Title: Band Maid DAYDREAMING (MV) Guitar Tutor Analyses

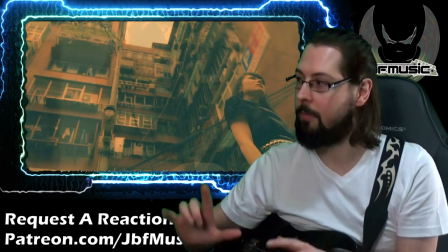4:09 It's shot from a kind of weird angle looking up, so it's a bit disorientating. The lines aren't straight, it's not straight up and down.
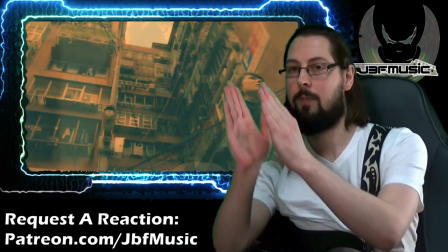4:16 Again, they're all kind of slanting off.
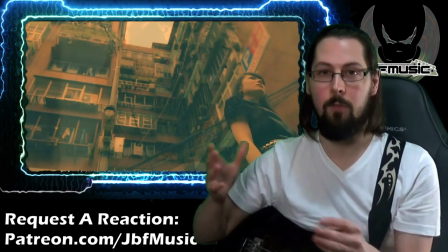4:18 And again, this is just kind of a subtle thing that you can do in film to make people feel a bit uneasy, is have a camera a bit squint.
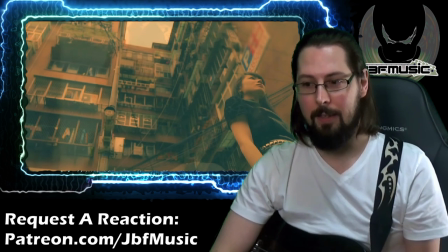4:26 A classic would be something like, I think is Texas Chainsaw Massacre or Deliverance.
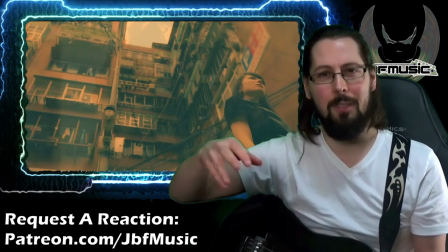4:31 It's one of those. It's the scene where there's like blood going against a light bulb that's kind of swinging, and the camera's crooked.
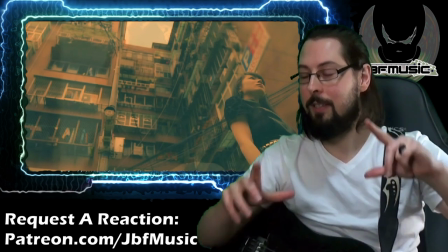4:39 It's not straight. It's like that, and it just means you're at odds with the environment, or something's dangerous,
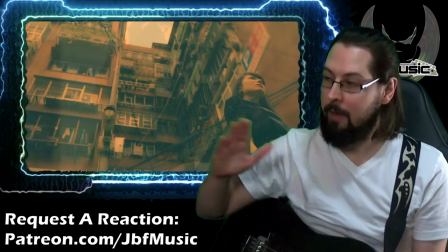4:46 or the character's at odds with the environment. But here she's kind of slanted as well.
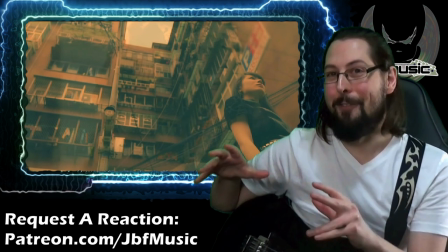4:51 So while there's an odd environment, she's kind of part of it.
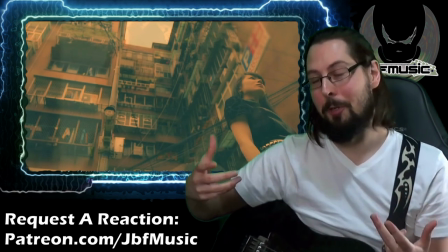4:55 Now, I know this has nothing to do with the music, but it's this kind of aesthetic I'm talking about of the daydreaming and art in a bigger sense, if we want to be kind of pompous about it,
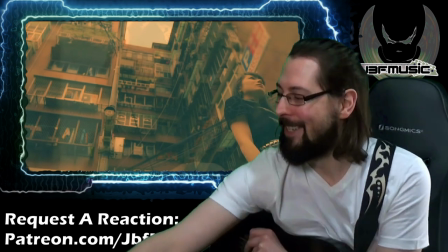5:04 right?
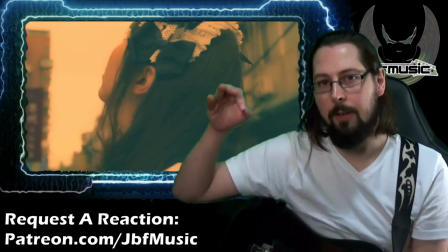5:07 If you listen to the vocals, the notes she's picking are quite sentimental. It's a somewhat breathy performance.
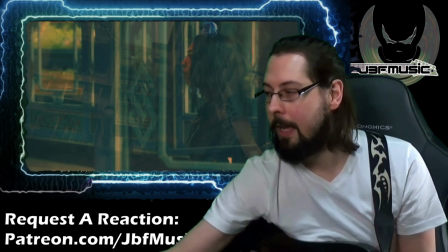5:15 They're kind of held there. And again, that is adding to the daydreaming thing.
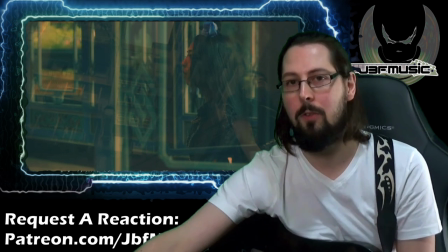5:19 If you had like a kind of big, powerful stomach voice, like a kind of Dio thing, you know, when he's going full pelt, it wouldn't have the same impact.
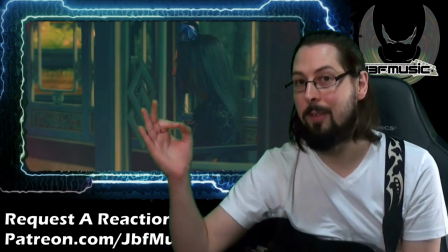5:28 Like even that last one there in particular, really quite breathy.
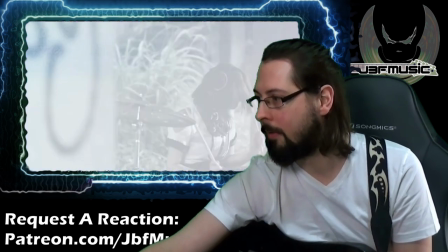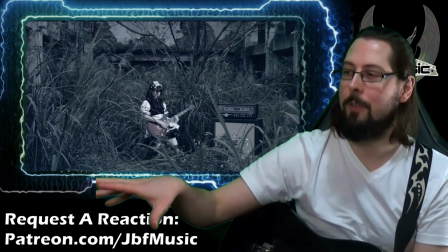5:37 And then, you know, clever things like this scene here again,
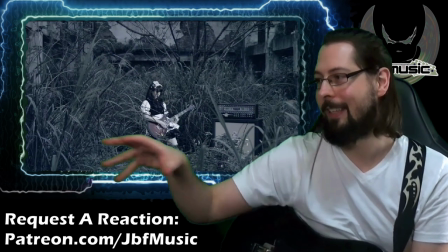5:40 you've got this kind of dreamlike thing where it's an amplifier and this electronics put in a slightly kind of looking like it's run down,
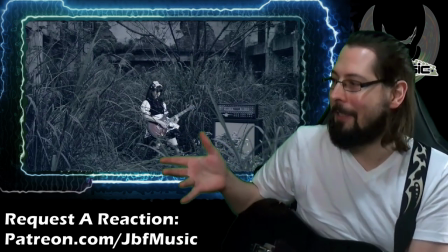5:48 overgrown kind of. It's an interesting scene because this is like a mix between almost like a kind of post-apocalyptic.
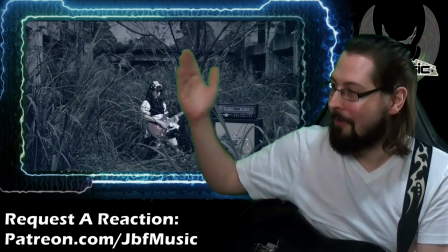5:54 It took me about 4 goes to get that, where the kind of, you know, the concrete is a bit kind of worn down.
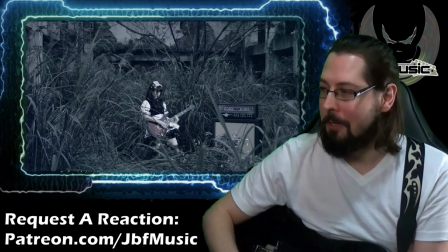6:00 Everything's all overgrown, but the overgrown thing's about kind of nature. Then you get something totally unnatural, which is the mess I have there.
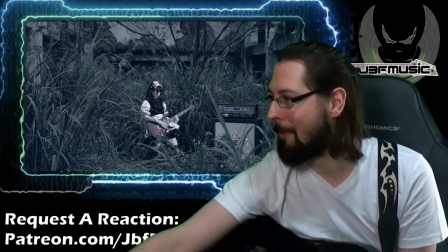6:06 I mentioned this in the previous video I did really like that image. That was quite cool. Then also this kind of black and white thing with a bit of colour at the side.
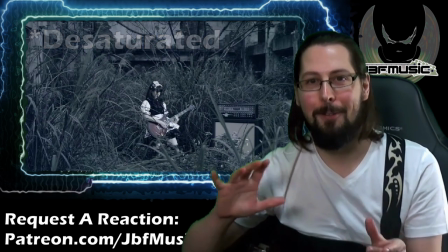6:15 Again, it's this kind of dreamlike thing where it's not quite as crisp as real life.
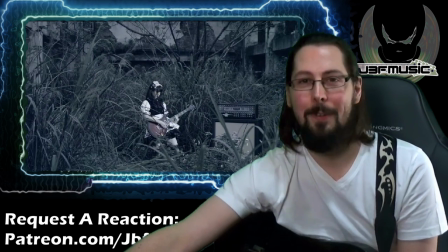6:20 It's like watching something in I don't know, 380 instead of 4K or whatever, right?
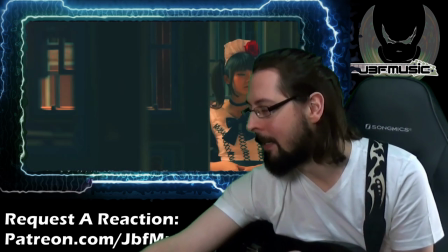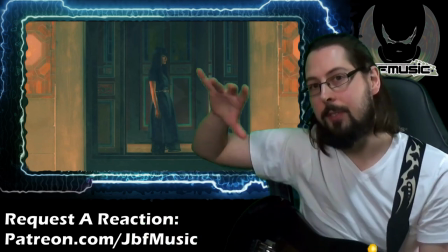6:31 Quite a lot of the cymbals they're adding in this kind of which is a nice kind of daydreamy thing.
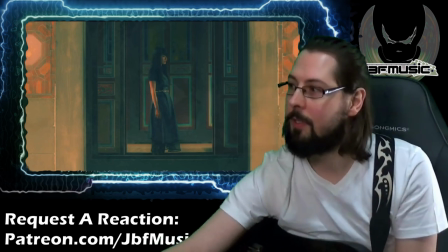6:36 The tempo that kind of dragging a bit really reinforces it. And like I'm not going to keep breaking down the scenes because that's not what I'm about here,
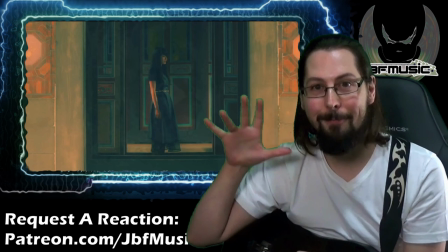6:43 but like everything here is designed in the video to reinforce this aesthetic, for lack of a better word.
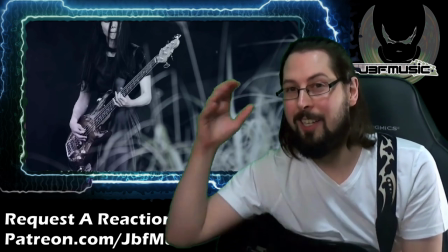6:50 Okay, cool. So just as we come into the verse here, right, there's a sample that's like a kind of like it might be waves or it might be kind of wind.
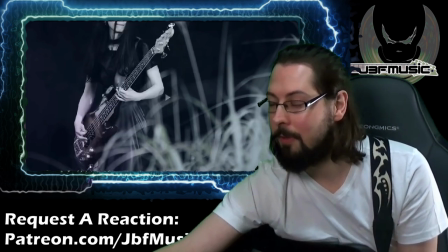6:56 It could just be a really huge cymbal, but I think it's a sample. 2, 3, 4.
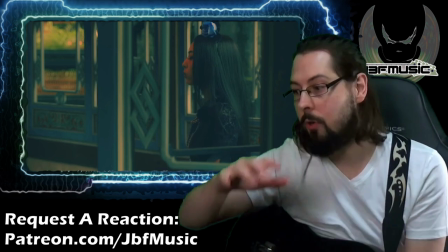7:05 You can hear there. A little bit back.
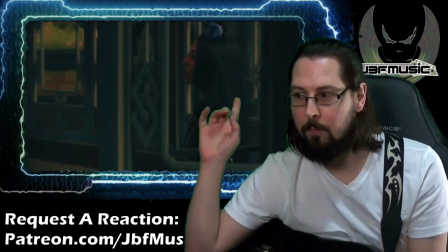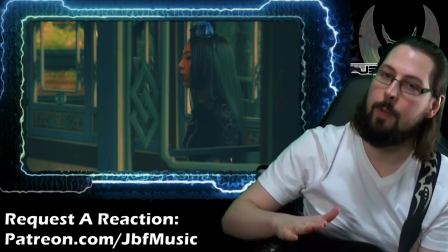7:16 Huge dynamic drop with that kind of whoosh over.
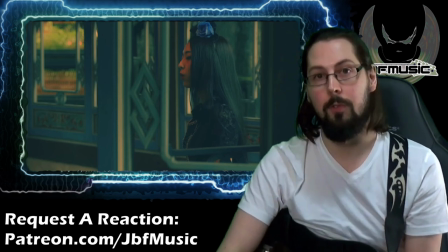7:19 He's really using a lot of dynamic control on her vocals as well, so that kind of breathy but kind of restrained at the same time.
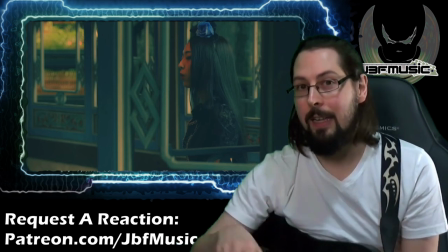7:26 The guitar, we've got a lot of high end in it. It's a very twinkly part,
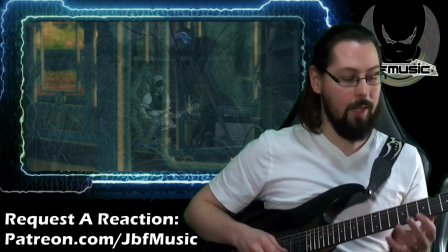7:34 while also still kind of outlining a major chord with that last little twiddle.
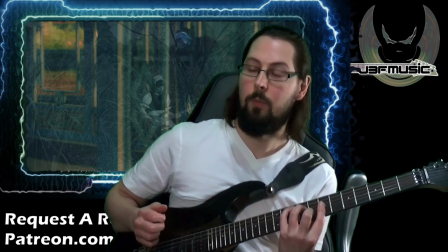7:38 So that's kind of implying a G major, which is more of a kind of dreamy chord, major sevens.
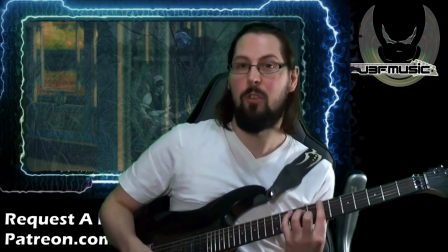7:47 Like if someone said dream to me, I'd probably think volume swells and major seventh or major chords.
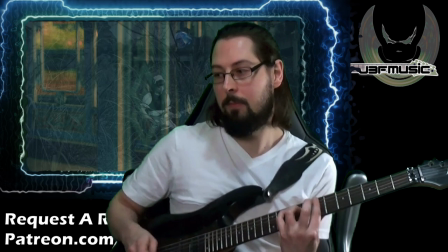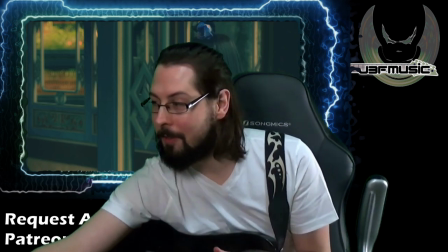7:59 Right. And if we listen to the percussion as well, I say percussion rather than drums, because it sounds like it's maybe snaps or claps.
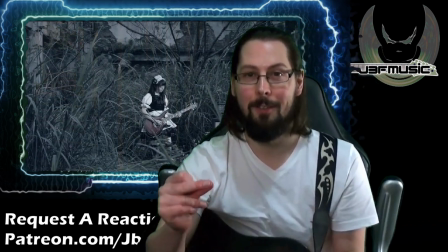8:09 They're absolutely drowned in reverb. So what I'll do is I'll click again and I'll put tons of reverb and delay on this in post-production, right?